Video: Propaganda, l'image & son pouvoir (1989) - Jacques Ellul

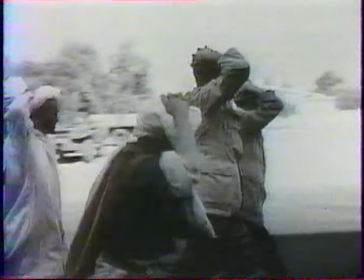(5:25) Aucune cause ne peut excuser de pareilles atrocités.
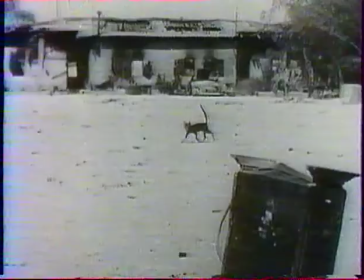(5:31) Dans la liste des cités martyrs et dans nos mémoires, Wetzem s'inscrit tragiquement.
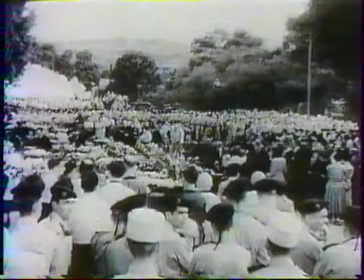(5:41) Au cercueil d'Wetzem, les cercueils de Philippe Bill font un triste écho.
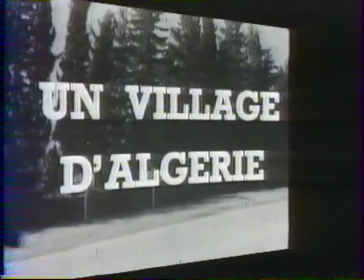(5:46)
Un an plus tard, en 1956, ce n'est plus le Maroc, mais l'Algérie. 7 plans pour faire peur, ou l'art d'utiliser les restes.
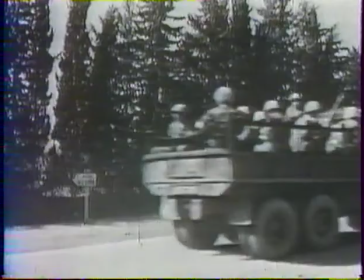(5:54) Ce douloureux spectacle des fermes incendiées, des troupeaux égorgés,
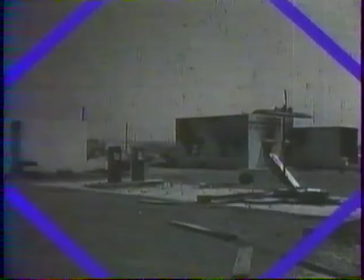(5:59) des cadavres qui unissent dans la mort les populations européennes et musulmanes, victimes des attentats de hors-la-loi, posent en lettres de deuil le problème algérien.
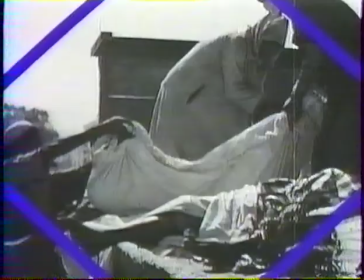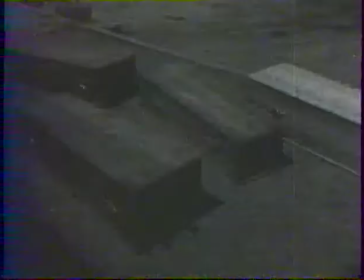(6:16) L'Algérie vit aujourd'hui dans un climat d'insécurité qui chaque soir vide les rues des villages et réunit dans l'angoisse d'une attaque les habitants des campagnes.
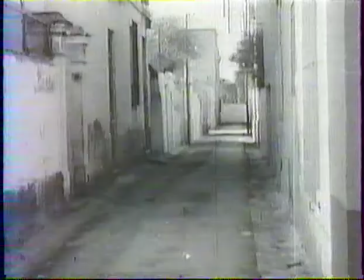(6:23) Chaque soir, chacun assure ses portes et ses volets. Le village cherche un mauvais repos dans une sorte de veille armée.
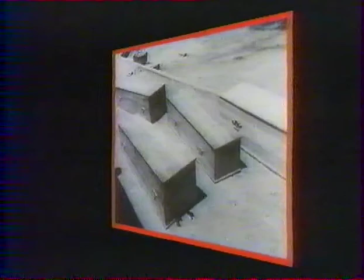(6:31)
Un, deux, trois. Tous les moyens sont bons quand on a besoin d'images fortes.
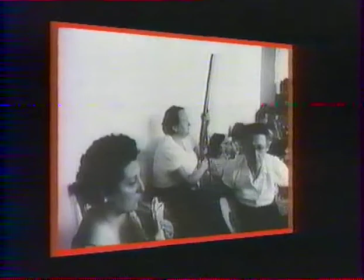(6:40)
Cinq, six et sept.
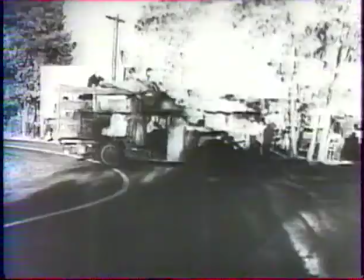(6:47)
Mais il y a d'autres façons de se tirer d'affaire quand les images manquent. Réutiliser les films existants, par exemple.
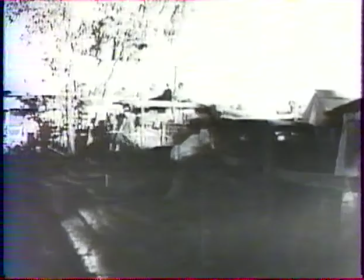(6:54)
Voici comment quelques plans grappillés au raisin de la colère de John Ford servirent aux nazis pour fustiger la politique de Roosevelt.
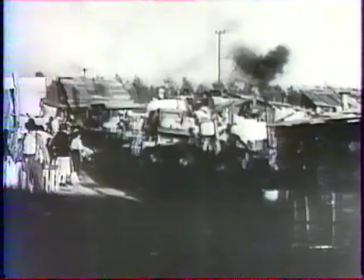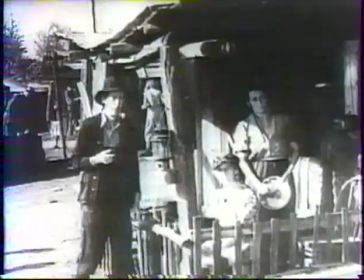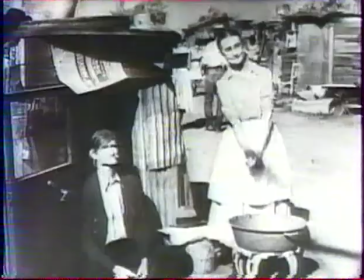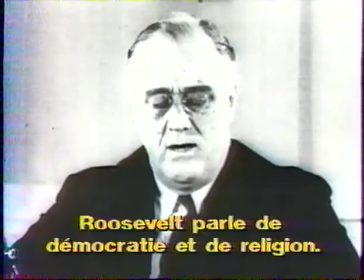(7:18) Ja, diese jüdischen Hintermänner zu tarnen, schwatzt ihr politischer Handlanger Franklin D. Roosevelt von der Freiheit, Demokratie und Religion.
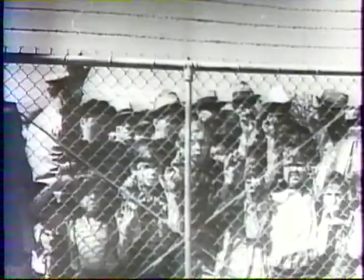(7:28) Das Volk in Amerika von seinem eigenen Elend abzulenken, hetzt dieser Mann gegen den Nationalsozialismus in Deutschland.
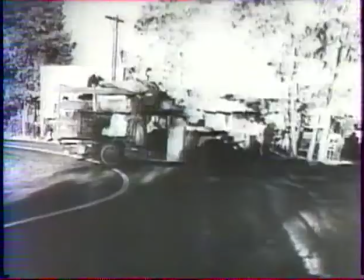(7:35) Dabei täten der Präsident und seine Hintermänner besser daran,
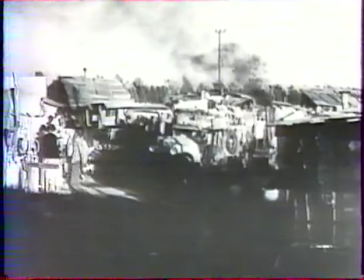(7:38) sich Tag um Tag mit den jeder Beschreibung hohnsprechenden sozialen Zuständen in den Vereinigten Staaten zu beschäftigen.
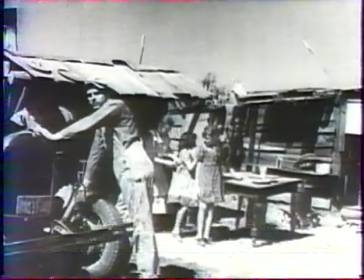(7:45) So geht es den kleinen Arbeitern und Bauern in diesem freien Lande. Im nationalsozialistischen Deutschland sind derartige Verhältnisse undenkbar.
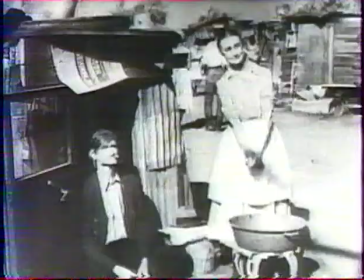(7:55) Deswegen ist das Ziel der jüdischen Kapitalisten und ihres Roosevelt die Vernichtung Deutschlands.
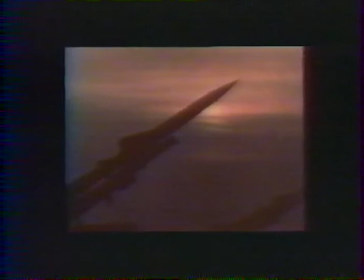(8:01)
Même méthode encore aujourd'hui, où des images filmées par et pour les soviétiques servent aux Américains pour illustrer leurs appréhensions.
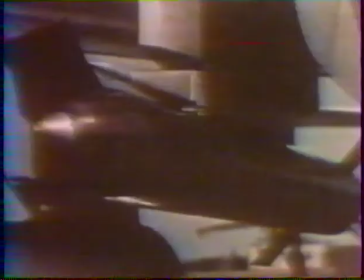(8:13) Avec seulement la moitié du produit national brut des États-Unis, l'URSS dépense plus que les États-Unis pour sa défense depuis de nombreuses années,
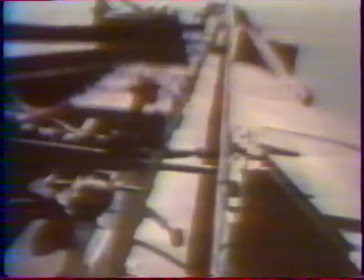(8:20) trois fois plus par rapport à ses revenus, ce qui fait au total 50% de plus que les États-Unis.
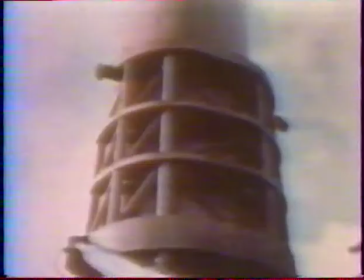(8:25) Une croissance aussi rapide des dépenses d'armement est sans précédent depuis qu'Hitler a réarmé l'Allemagne avant la Deuxième Guerre mondiale.
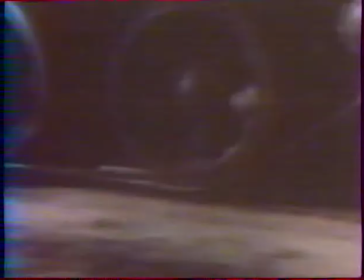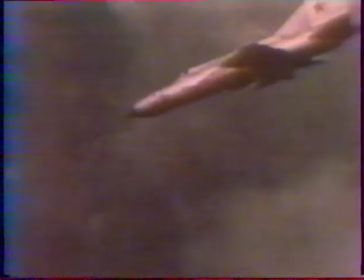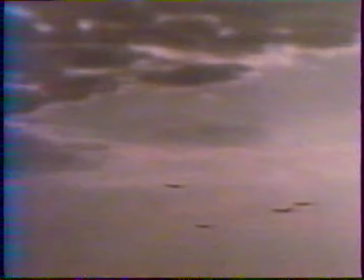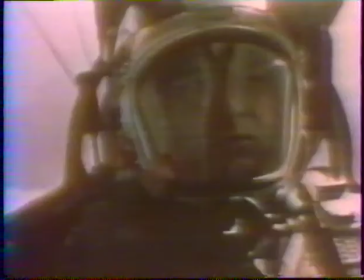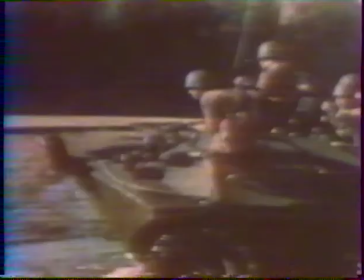(8:52) Les manœuvres militaires que vous voyez montrent le type de guerre que peuvent faire les forces du pacte de Varsovie à l'Europe occidentale.
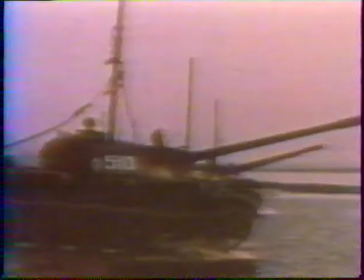(8:59) Le pacte de Varsovie est le plus grand ensemble de forces militaires du monde, qui l'emporte à 2-1 sur l'OTAN en nombre de véhicules de combat.
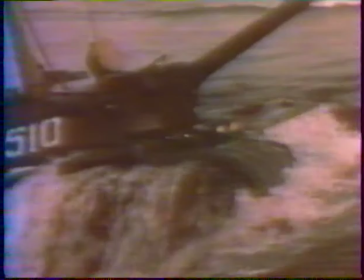(9:07) À la différence des nôtres, leurs chars de combat sont équipés de défense contre les armes bactériologiques et chimiques et contre les radiations nucléaires.
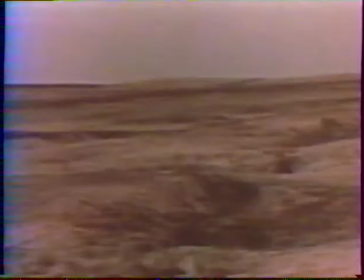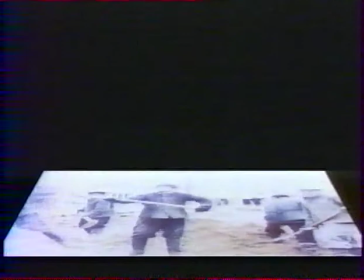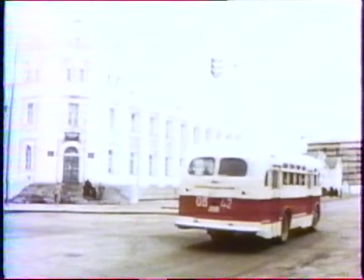(9:26)
Ainsi donc, les mots peuvent faire dire tout ce qu'on veut aux images.